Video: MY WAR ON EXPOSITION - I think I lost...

I loathe exposition. It normally tells me that the director and or writer has been lazy in finding an innovative way to show something rather than just have the character say it.
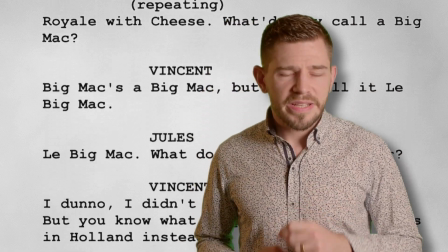(0:14)
But there is one director, writer, that bucks this trend.
You don't have to know how to make a movie. If you truly love cinema with all your heart And with enough passion, you can't help but make a good movie.
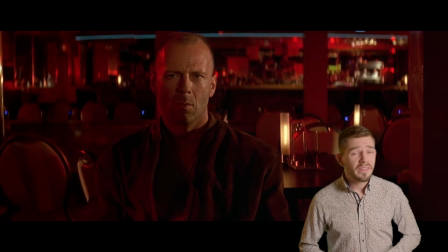(0:33)
On the surface, Quentin Tarantino directed this scene to be slow and, well, quite boring.
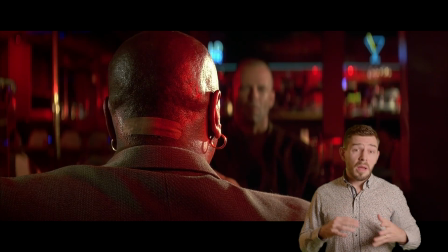(0:39)
We watch a brand new character listening to another brand new character talk exposition.
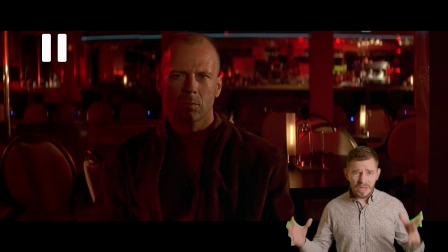(0:45)
But what seems like an awful directing choice on paper actually has a multitude of brilliant directorial choices laced within its deceiving simplicity.
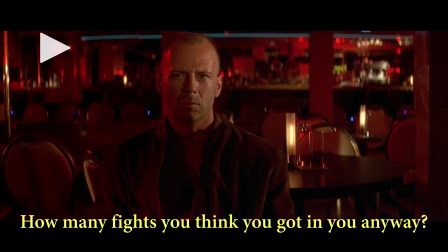(0:54) How many fights do you think you got in you anyway?
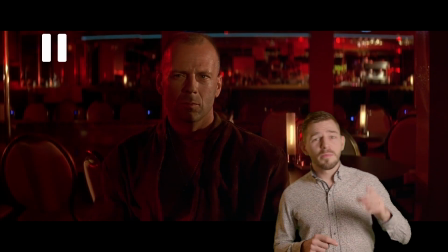(1:00) Two?
This line lets us know that Brucey is a fighter of some sort,
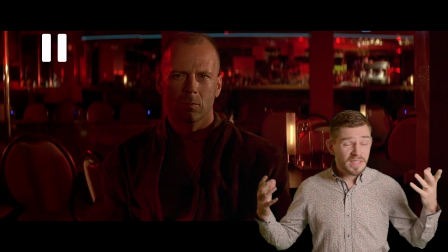(1:05)
but more importantly that he's been doing this for some while, and he's coming to the end of his career.
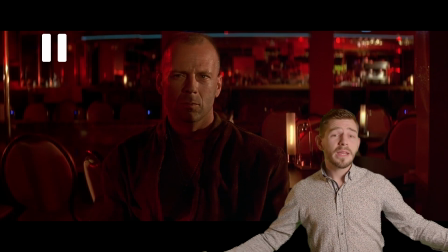(1:11)
Brucey's character would already know this information, which makes it bad exposition. However, this line also lets the audience surmise that this conversation has something to do with that problem.
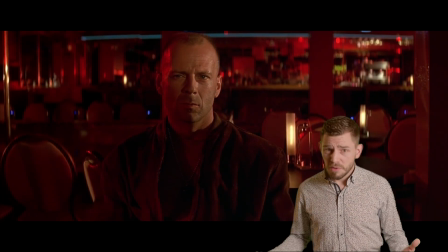(1:24)
Especially as Willis doesn't seem to react to this very provocative comment helps us reconfirm that fact.
You came close, but you never made it. And if you were going to make it, you would have made it before that.
Again, this is completely unnecessary information. Mr. Willis already knows this.
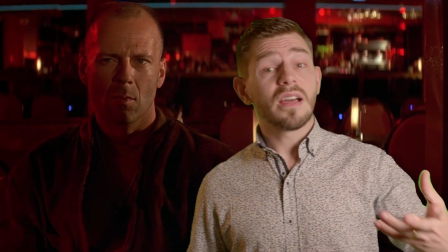(1:43)
However, it is very necessary for character motivation as we start to understand why this conversation is happening in the first place.
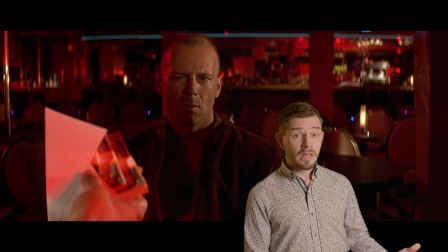(1:52)
The mysterious man is trying to convince Bruce's character to take a bribe by putting his career in perspective. So, by reminding him of this, the deep-voiced man is hoping to cut through the boxer's pride and appeal to his logic.
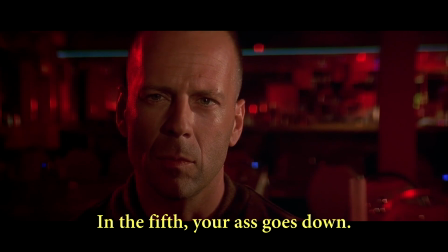(2:07) In the fifth, your ass goes down.
This seems totally arbitrary.
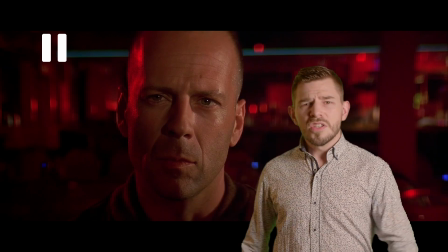(2:12)
Again, we already understand that this is a meeting to throw a match. So why would we want to know about, well, which bout of the match Brucey will take a dive on? This, on paper, would be seen like awful exposition, as it is information the audience just don't need.
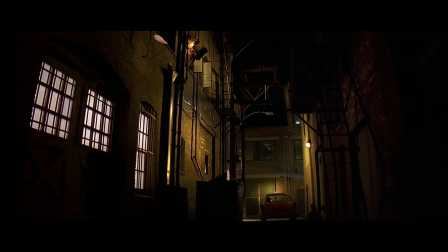(2:29)
However, it motivates Bruce Willis' reactions. This, in turn, ensures that when Bruce finally reveals his double cross at the end of the film,
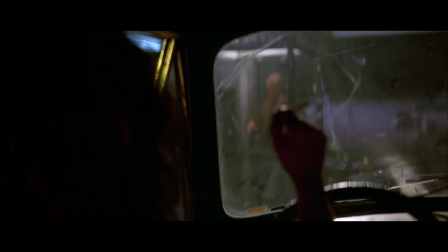(2:37)
the audience feels that this was always there in his character.
Say it.
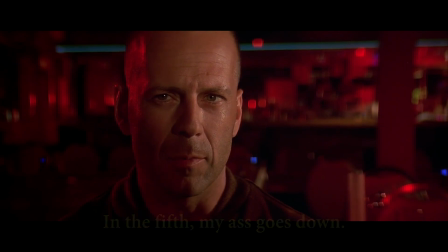(2:45) In the fifth, my ass goes down.
This is a wonderful writing choice,
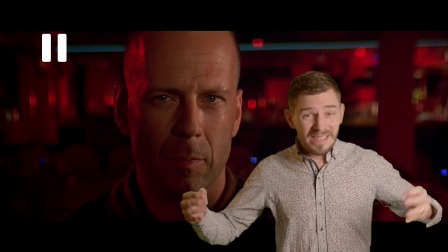(2:50)
As information that is given more than once in a movie is like taking a 100 foot neon pointer in the cinema telling everyone,
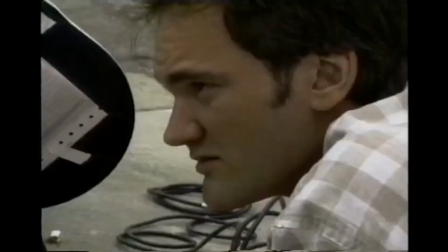(2:57)
remember this, it's important. Quentin Tarantino uses exposition like a chess master,
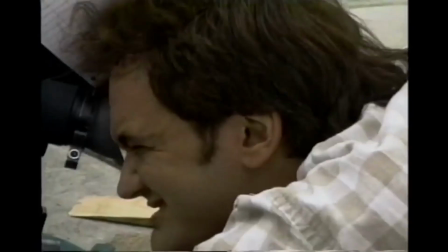(3:05)
wielding subtext delicately underneath like a feather in one moment and then like a sledgehammer in the next. So begrudgingly I may have to give up my war on exposition in films if more directors treat their exposition as opportunities to give us so much more.